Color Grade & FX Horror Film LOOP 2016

Action one.
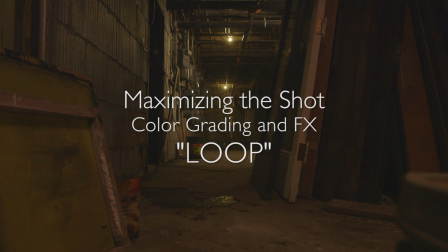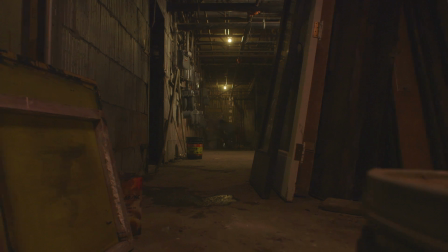0:10 So here's our opening shot of the short film loop. And we love this location. It was not the most comfortable to work in. We were working with very minimal lights. And so not the most perfect shot.
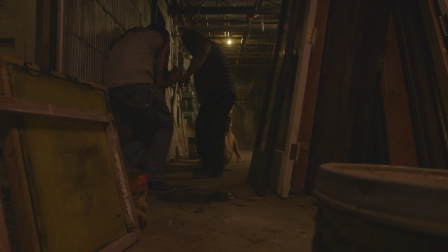0:26 Here's Jason Buterin and Mike Busan, and dragging our star is Ursula Maria.
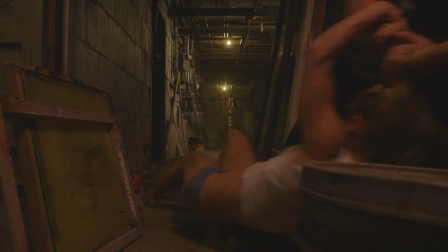0:35 This is how we treat our stars.
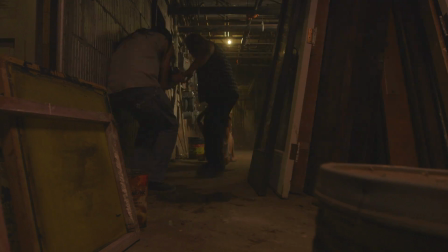0:39 So let's rewind this and figure out how we're gonna save this. Remember, post is not about what we wish we had. It's about what we do have and how to maximize it, take advantage.
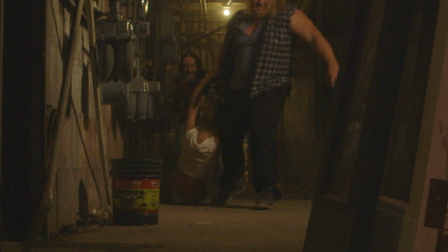0:51 So if we zoom in at 300%, we can see that there's a lot of video noise.
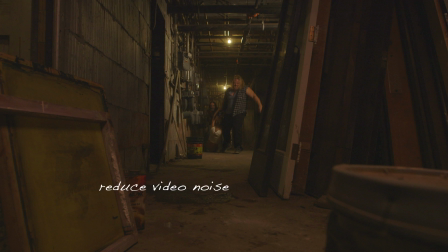0:56 Not pretty. And so we're going to reduce the video noise. There's plugins and filters and processes that help us. We're going to letterbox so that we can reframe, and we might be able to add some camera motion, some tilt besides the parallax of pulling back.
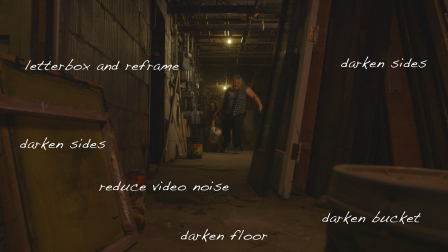1:15 I think if we darken the floor and the sides, we can focus our attention much more on the subjects. We can also make it feel scarier, as well as the floor nastier and dirtier. And so if we add a shaft of light, would be cool. Just emphasize the architecture.
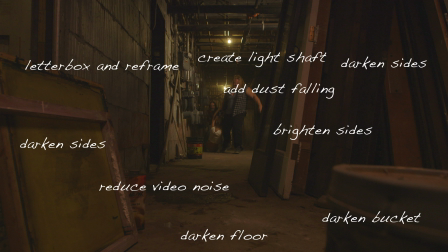1:35 Maybe add some dust falling through it. And I think maybe some flickering lights would be really nice. I just think it will make us feel that much more uneasy. I think that can also add some sound design elements.
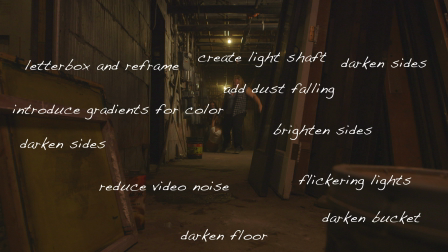1:50 So I can see it's so monochrome that by the time we color grade, we might want to add some little splashes of color. Just a hint, something for the eye to latch on to.
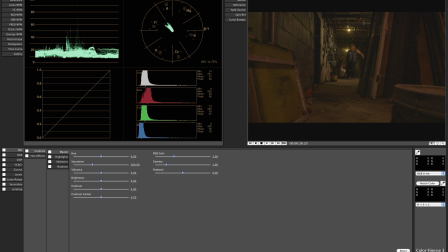2:03 Looking at our initial scopes, we can kind of verify all the problems we see.
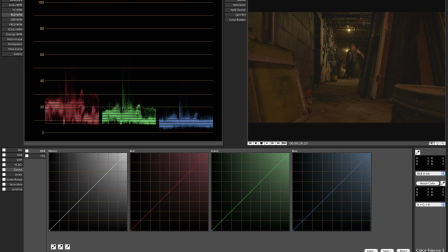2:09 Here we are looking at an RGB waveform, and we see there's room to adjust the pedestal and the saturation, as well as the gamma.
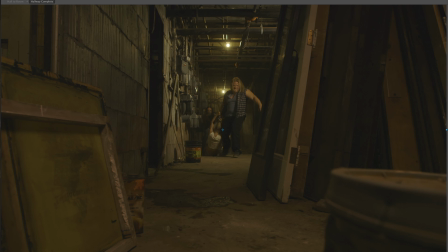2:18 And then here we do our initial noise reduction.
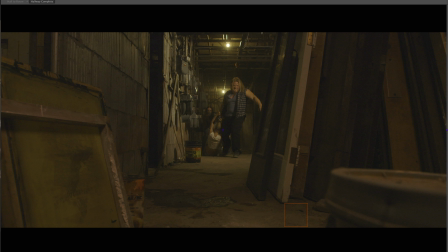2:22 We add the letterbox so that we can begin to think about how it might work.
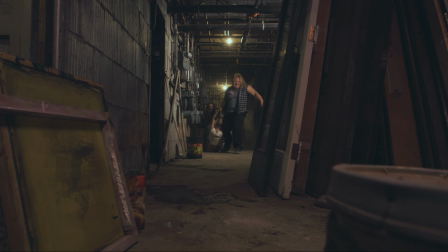2:29 With the initial color correction, we see there's potential in the shot.
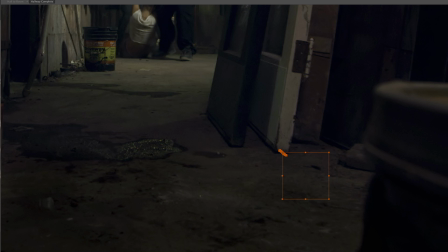2:36 To control all the mask, we create a null object,
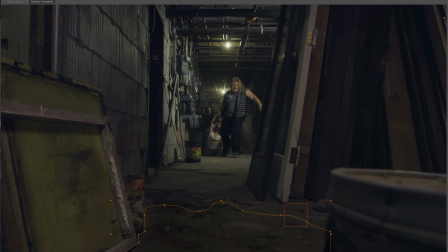2:40 and with that we'll be able to attach the masking, which has to move to follow the shot. We can attach them to the positional keyframes of the null object, which is tracking the corner of that door.
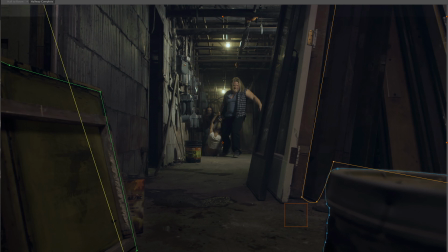2:53 Here we mask off the bucket and the sides so that they're not so distracting, and our attention is focused on the characters.
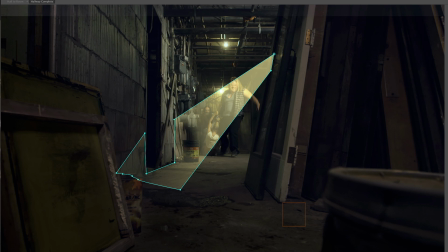3:03 Obviously, that is a shaft of light. Obviously not the way it's going to end up being. So we soften the edges. We'll deal with transfer modes and opacity in a minute. But here's the real issue, is creating all the keyframes to cut out these three subjects as they move through it,
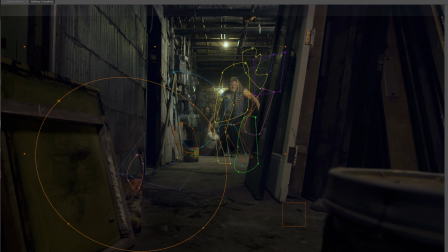3:21 which means these masks are going to have to be animated. And I create a separate mask for each basic shape that forms the body.
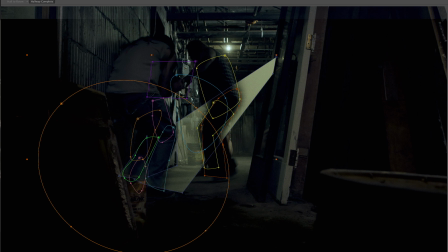3:29 But by doing this, the subjects move through the light and not behind it or on top.
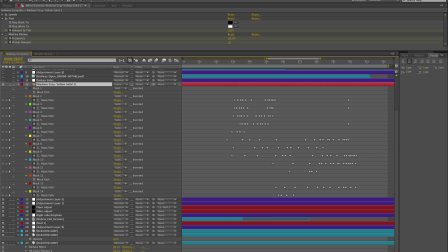3:34 Here you can see the keyframes, the positional keyframes of all the masking for just that shot you just saw. So it's not hard, but it is tedious. Now by creating a separate mask and we cut out the center, we get to
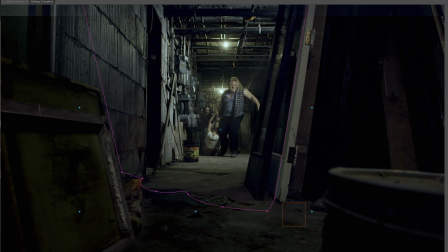3:49 do further adjustments to just the center and control the sides in a different way.
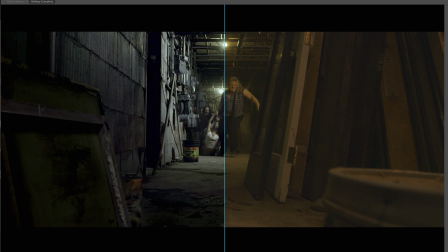3:56 Here's obviously a before and after, and you can really see some of the fixes and what's going on.
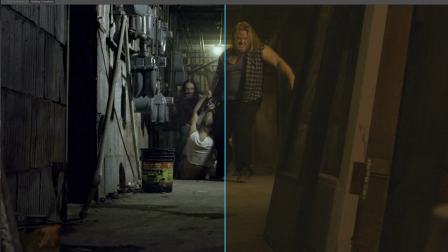4:01 Zoomed in back at just 200% this time. And so, you know, a lot's been repaired.